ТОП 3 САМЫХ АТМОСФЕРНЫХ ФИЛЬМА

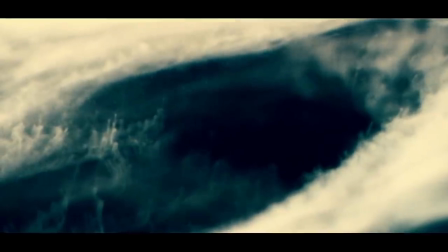Главный – это визуальный мир из промо-ролика и вообще мир этого института лаборатории, а также, как только случается флешбэк в 50-е, чтобы показать предысторию персонажа, режиссер переносит нас в черно-белый мир с идеей эстетизации изображения,
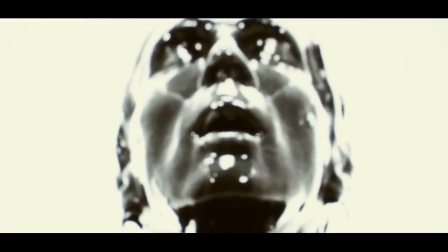который напоминает фильм «Порожденный» Эдмунда Элиаса Мериджа. Это экспериментальный фильм, в котором как раз-таки ярко выражены эти цвета и визуальная идея.
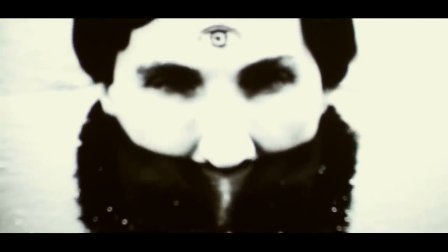Черно-белый цвет чрезмерно яркий, чрезмерно контрастный, который создает полный разрыв с реальностью.
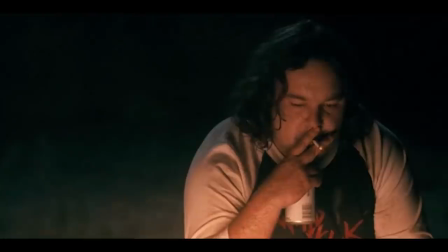И третий визуальный мир ближе к концу фильма. Это мир более стабильный, нормальный, можно так сказать, классический.
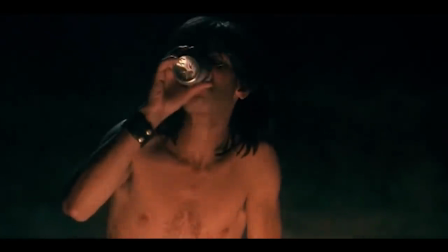И как ни странно, именно на примере финала этого фильма можно уловить, как режиссер сам слегка разрушил свою собственную идею.
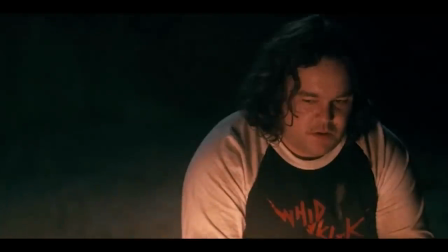Но в любом случае,
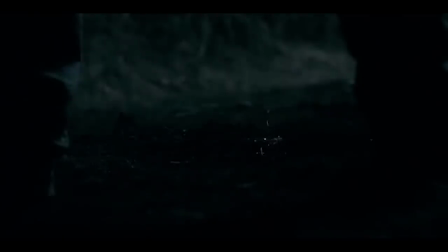«По ту сторону черной радуги» — это один из лучших фильмов, построенных на атмосфере, и я, естественно, советую его вам к просмотру. Но стоит отметить, что просмотр этого фильма не будет увеселительным мероприятием. Обычно при просмотре таких фильмов от зрителя требуется вовлечение для того, чтобы он сам инвестировал немного энергии. Фильм может не затянуть с первых секунд. Однако, если зритель готов к просмотру и хочет прочувствовать новые ощущения, это как раз тот фильм, который нужно посмотреть в одиночку. Не стоит брать с собой попкорн и компанию. Второй фильм называется «Странный цвет слез твоего тела» Элен Котте и Брюно Форцани. Этот фильм является своеобразной данью такому жанру, как джало. Этот жанр уже редок на экране и практически не используется. Джало – это своеобразный поджанр итальянских фильмов ужасов, в которых сочетались криминальный триллер и эротика. Некоторые критики считают его предшественником жанра слэшер. Убийство в джало эстетизировано. Оно, с одной стороны, пугает и отталкивает, а с другой – привлекает. Такой эффект достигается как раз-таки благодаря эротизму. Во вселенной джало важную роль играет цвет. Такие фильмы обычно чрезмерно яркие и слегка вычурные.
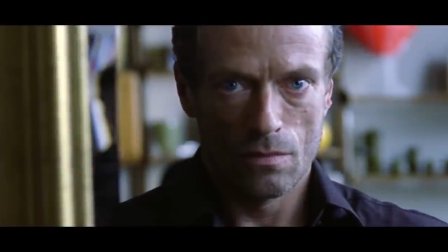Фильм «Странный цвет слез твоего тела» — это фильм, который отдает дань жанру.
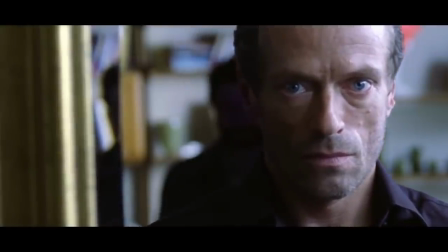Но если бы этот фильм оставался лишь реверансом в сторону прошлого, я бы о нем не сказал ни слова.
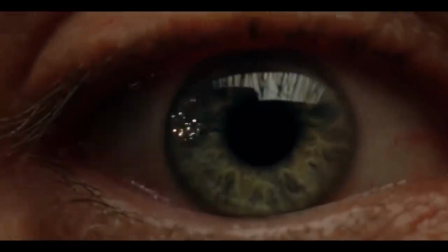Фильм переходит грань стилистического упражнения и предоставляет опыт,
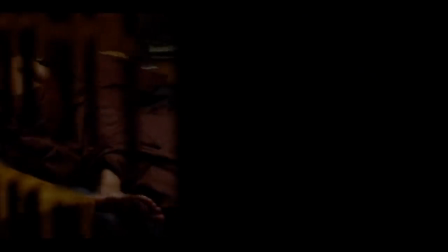в котором режиссеры взяли поджанр джало и использовали его на максимум, зайдя настолько далеко, насколько это возможно.
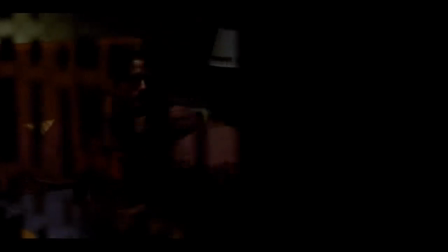Фильм, коллекционирующий моменты грез и иллюзий. Не стоит смотреть этот фильм, пытаясь понять историю, сценарий или структуру. Вкратце, Дан Кристенсен возвращается из поездки и находит свою квартиру абсолютно пустой.
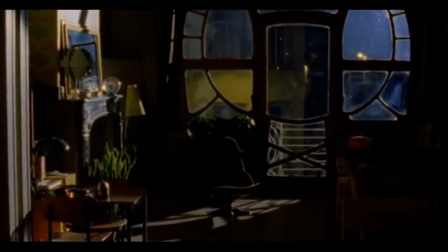Его жена исчезла бесследно, Дан сообщает в полицию, но правоохранительных органов, кажется, не очень интересует это дело.
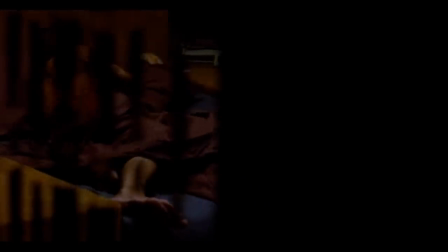Дан решает тогда сам провести расследование. Он опрашивает соседей, начиная досконально обследовать дом, в котором он проживает.
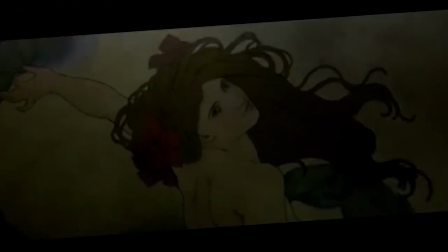Вскоре мужчина обнаруживает непонятную обстановку. По мере продвижения своего расследования Дан, похоже, теряет рассудок. Зримый изначально сюжет о поиске пропавшей буквально в никуда загадочной Лауре,
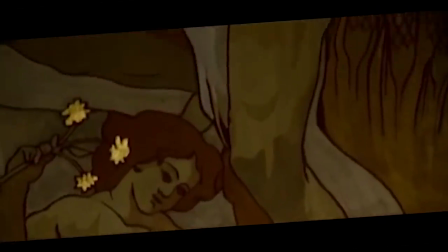в котором детективная интрига кажется не просто условностью, а неким необязательным оправданием для осознанной жанровой принадлежности,
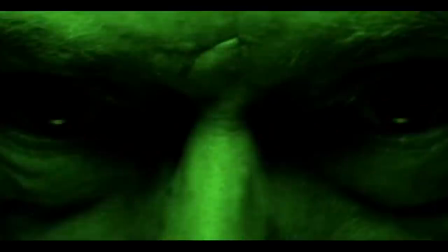разбивается на мелкие осколки, а накатывающиеся с чудовищной неизбежностью волны сюрреализма,
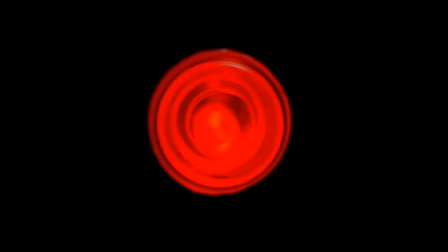которым режиссеры подменяют в картине буквально все,
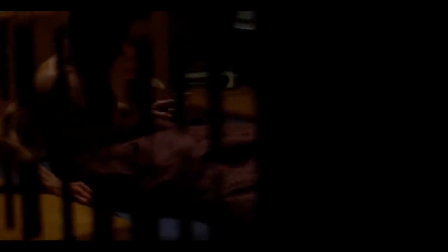превращая фильм «Странный цвет слез твоего тела» в эстетически совершенный, но трудно воспринимаемый эксперимент.
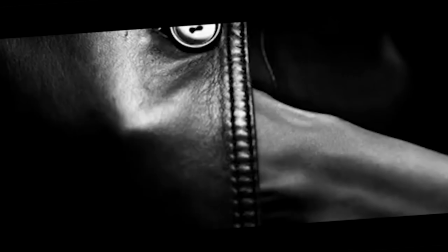Обычно в фильмах, построенных на атмосфере, ритм тягучий, медленный, вялый. Это нужно для того, чтобы прочувствовать обстановку и атмосферу, естественно.
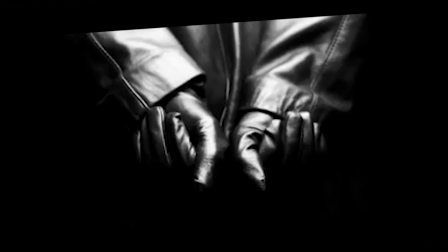Но в этом же фильме наоборот.
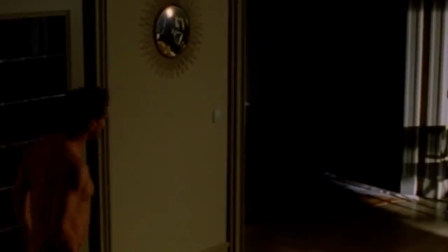Ритм и монтаж тут практически истеричный, дерганный, рваный, быстрый, который не дает возможности зрителю вздохнуть.
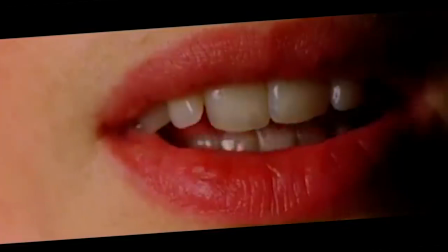Фильм просто переполнен через край идеями построения кадра, эффектами и прочим.